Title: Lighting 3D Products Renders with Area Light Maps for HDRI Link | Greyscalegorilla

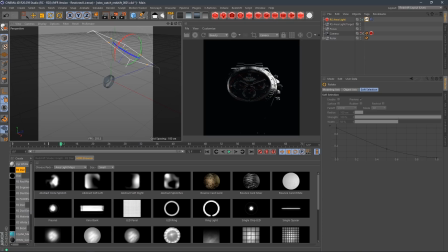[8:17]
Okay, so now we have our main key light. It's getting a little blown out here. I might bring it down just a little bit.
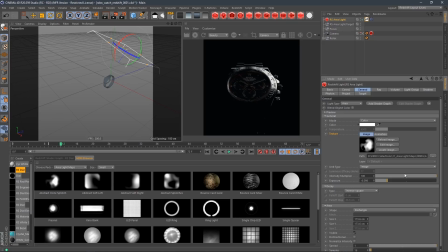[8:25]
There we go. All right, so we got one light placed. Let's go ahead and duplicate that light. And this next one, let's jump back into our main view, and we're going to grab that lighting tool again.
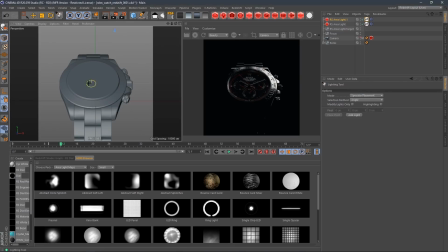[8:38]
And this time I want to put this highlight on the opposite side, because really what I'm trying to do is I'm trying to make the viewer's eye sort of go diagonally through the frame. At least that's what I'm doing right this second.
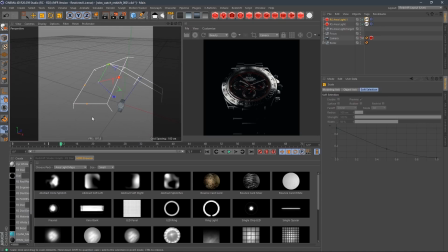[8:55]
All right, so let's just jump into this view, and I'm going to scale this light up just to cover a little bit more space on that watch. And for this light type, I'm going to try a couple of different ones. We could do something extreme like this, but it's just, this is too much detail in that.
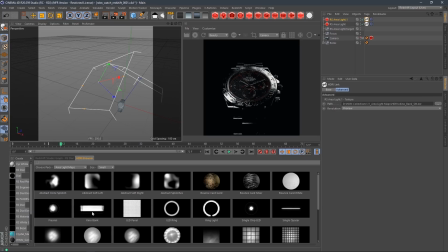[9:12]
I don't want that. I don't want something that's like harsh either. I want something that's sort of in between.
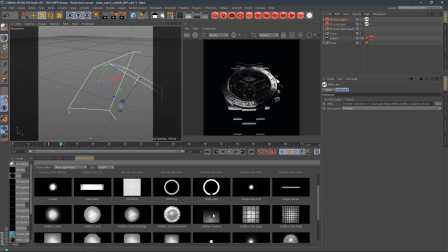[9:18]
So maybe I'll try the softbox gradient, because what that's going to do is it's giving me a nice fall off, but I do want to rotate it so that that gradient is sitting more like this.
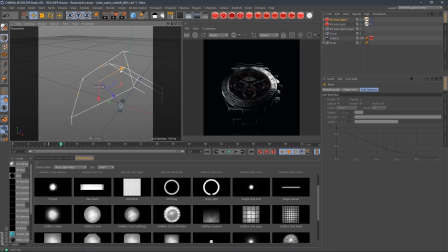[9:33]
And then I'm just going to move it in local space and just try to push that gradient a little bit that way.
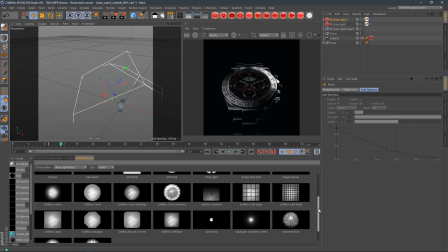[9:39]
I don't know. I'm not really feeling that either. Let me try one of the softbox edges.
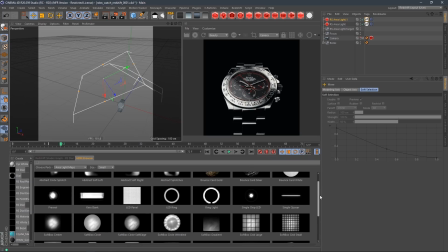[9:45]
So this is why I love using it this way, because there's just, you can just play around and experiment with exactly what you want to do.
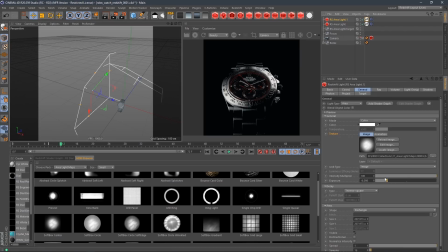[9:55]
Yeah, that's feeling better. Okay, I'm just going to bring the intensity of that down a little bit. Something like in there. That feels pretty good. Okay, cool. So now I have a pretty decent arc going, a line for someone's eye to go.
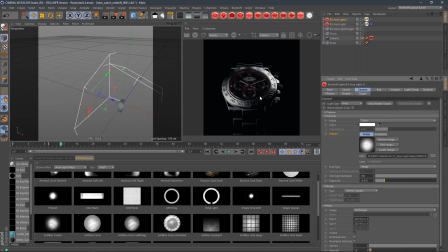[10:11]
I think I need to add a nice backlight though. So let's go ahead and add a backlight. I'm just going to pull this light behind, hold down Control and duplicate it and drop it right behind everything.
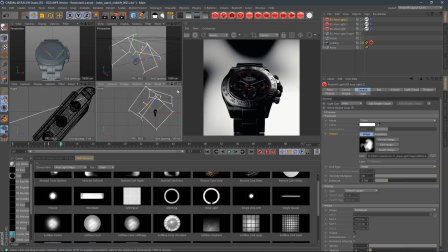[10:25]
I'm going to drop it right there. It doesn't really matter if it's squared or not. I'm going to turn off its visibility.
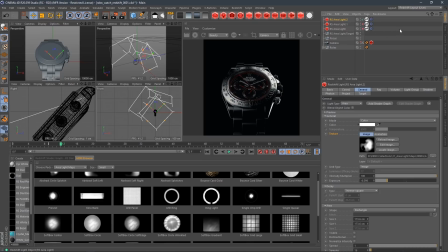[10:31]
And let's turn off all the other lights. I do like to work in a very isolated way.
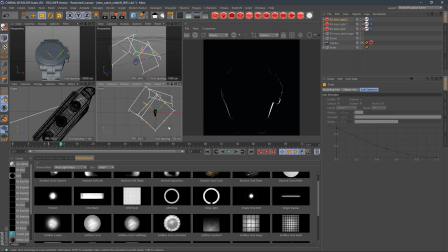[10:36]
I like to just isolate the light that I'm working on just so I can understand how that light is contributing to my shot. All right, so I'm just bringing the scale of this light way, way up. You can see it over here, but it's giving me a nice little rim light on the watch, which I really, really like.
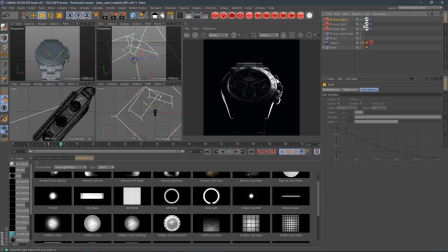[10:56]
So if we start to bring these other lights back in, you're going to start to see this come to life. All right, that's looking pretty good. Okay, so maybe this backlight is a bit too much on the bottom, so I'm just going to walk it up. And I'm going to throw a different texture on that one.
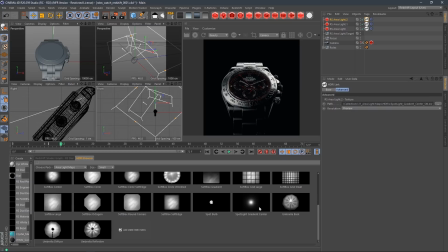[11:15]
I'm actually going to use the softbox gradient, which is just going to soften that up a little bit.
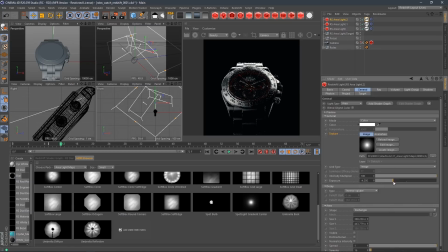[11:21]
Now I can bring that intensity back up, and I'm going to lower it back down, getting it off that top edge if possible. Something like that. Okay. All right. I'm getting happier with it.
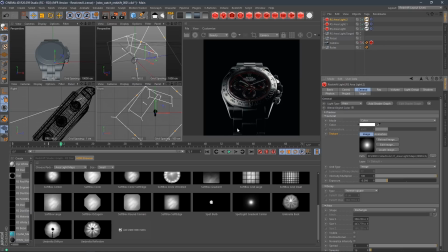[11:40]
Now maybe I want to add a little bit of something on this watch band on the bottom here. So I'm just going to take that first light, I'm going to copy and paste it, and I'm just going to pull it. Actually, we're just going to do it the same way we did the other one.
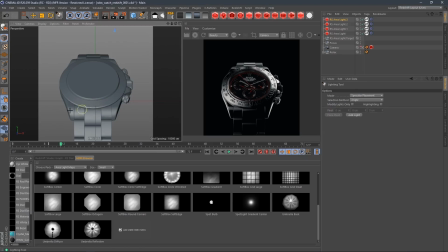[11:53]
Grab the lighting tool, and let's pull that right off this band right here. Cool. All right, so that one's on.
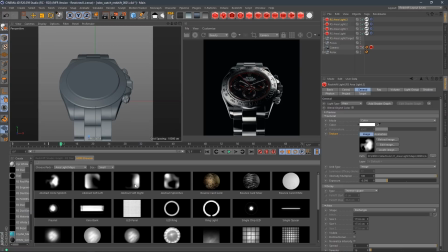[12:01]
I do think one of these artistic, sort of abstracty, splotchy ones is going to look best down there. Oops, did I have that not selected? Okay, there we go. All right, now I'm just going to bring the intensity of that guy way down because I don't want that to be the focal point.
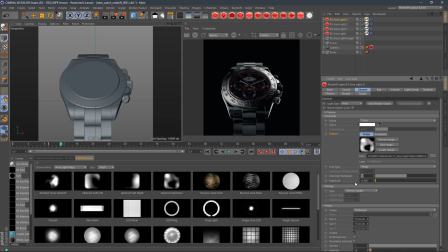[12:20]
Let's just bring the multiplier down 50%, 25%, and 10%.